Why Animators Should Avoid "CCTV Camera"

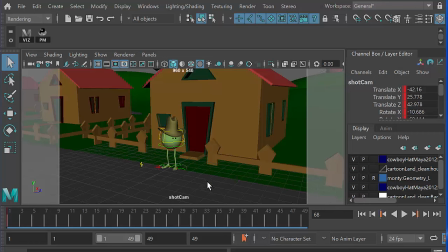2s
So this is a very short video to explain why animators should avoid CCTV cam. So here's a shot that I've been working on.
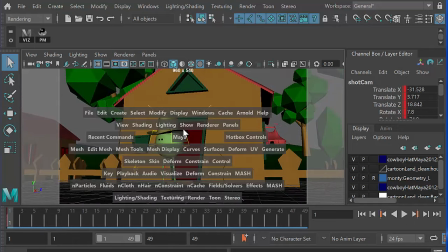9s
It's a really simple piece of animation. Actually, let me just hit spacebar and go to the multi-view.
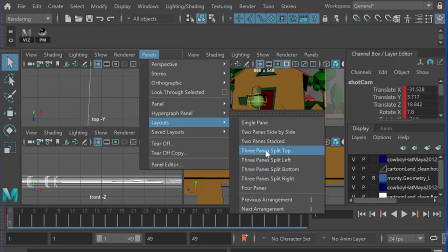16s
So if I go to panels, layouts, three panes, split top, and then make sure I'm in the graph editor underneath.
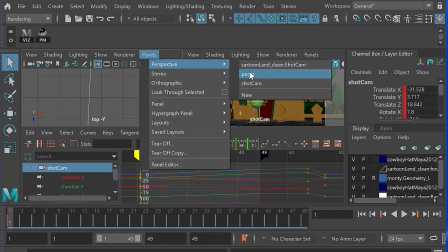25s
So that's panel graph editor. and there's my perspective view on the left press 6 on my keyboard so I'm in texture mode whoops perspective
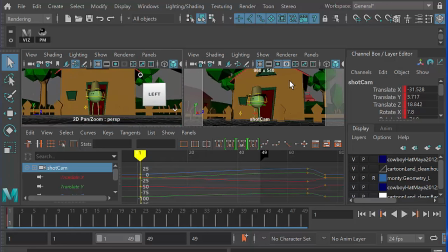36s
there we go and on the right-hand side I've got my shot camera and
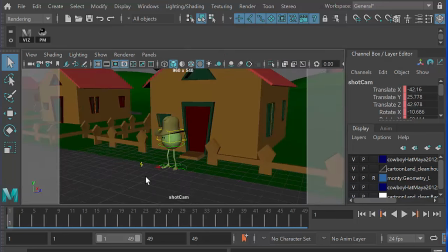42s
let's just here's my so here's the shot camera I've created and you can see here if I turn off the visibility you can see this is like this is a character just turning his head from left to right and this is what I would call CCTV camera.
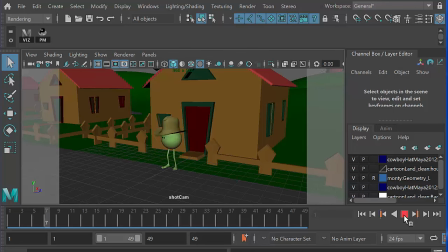59s
This is the kind of camera that animators often create when we're first starting out and we basically want to be able to see everything in the scene so we kind of
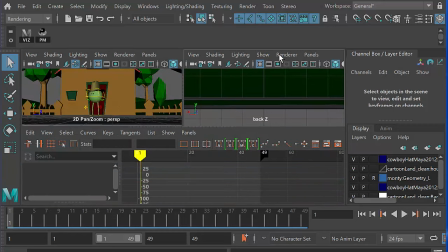68s
take an overview of the shot but
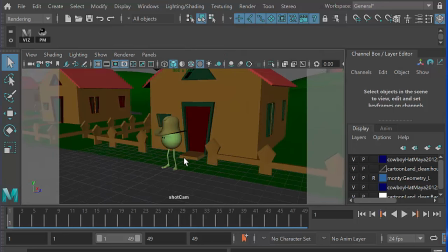75s
you actually very rarely want to stage your scene like this and a much better way
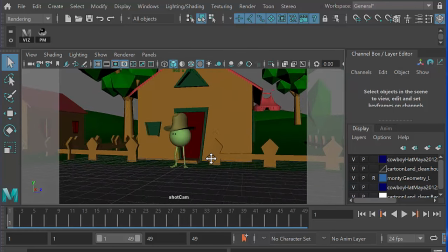81s
to stage your scene is to move the camera down to eye level or
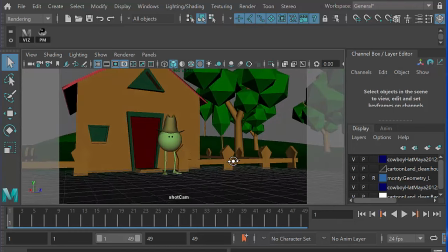85s
approximately five feet seven inches off the ground now why
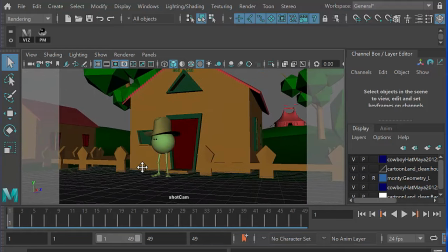90s
should the camera be at eye level because that's what most people look at and in any piece of animation the camera if i just set a make sure i've got
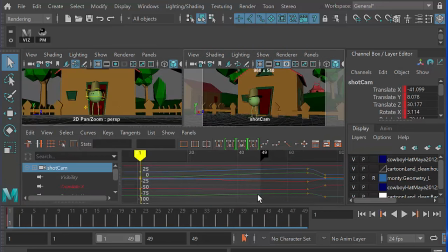99s
my shot camera selected if i keyframe it here and then make sure i've got another i'm just going delete these other keyframes down here.
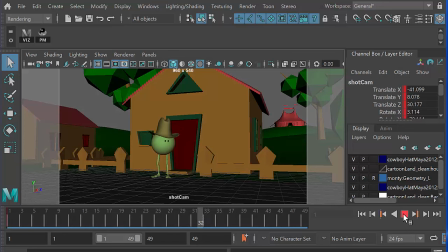108s
If I now press play, I've got my little guy looking from left to right here and I'm just an observer. I'm, as they say, a non-participatory observer and I'm around about the same height as Monty, which means that I'm just looking at the shot as an observer would. I'm not looking down on them.
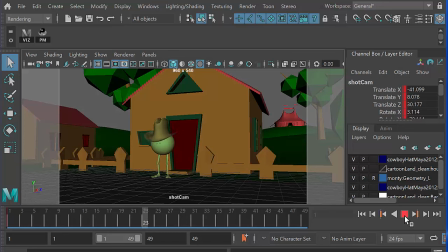126s
I'm not doing CCTV view. I'm just kind of in amongst the other Monty's. I don't know how tall Monty is, but let's say he's four foot six off the ground, I'd be about that. If this were a taller person, I'd be a bit taller. But essentially the camera is kind of at eye level.
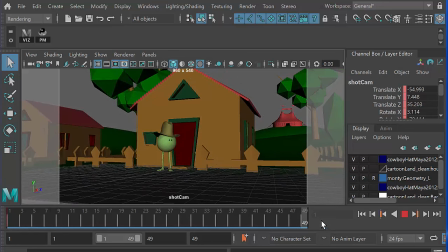141s
Now I can change this a little bit. I could zoom out a little bit here at the beginning and maybe kind of zoom in, have a gentle zoom. But basically my camera is in amidst the Monty's,
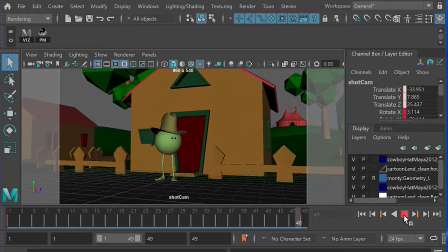152s
around about eye level, not looking down on the scene from above.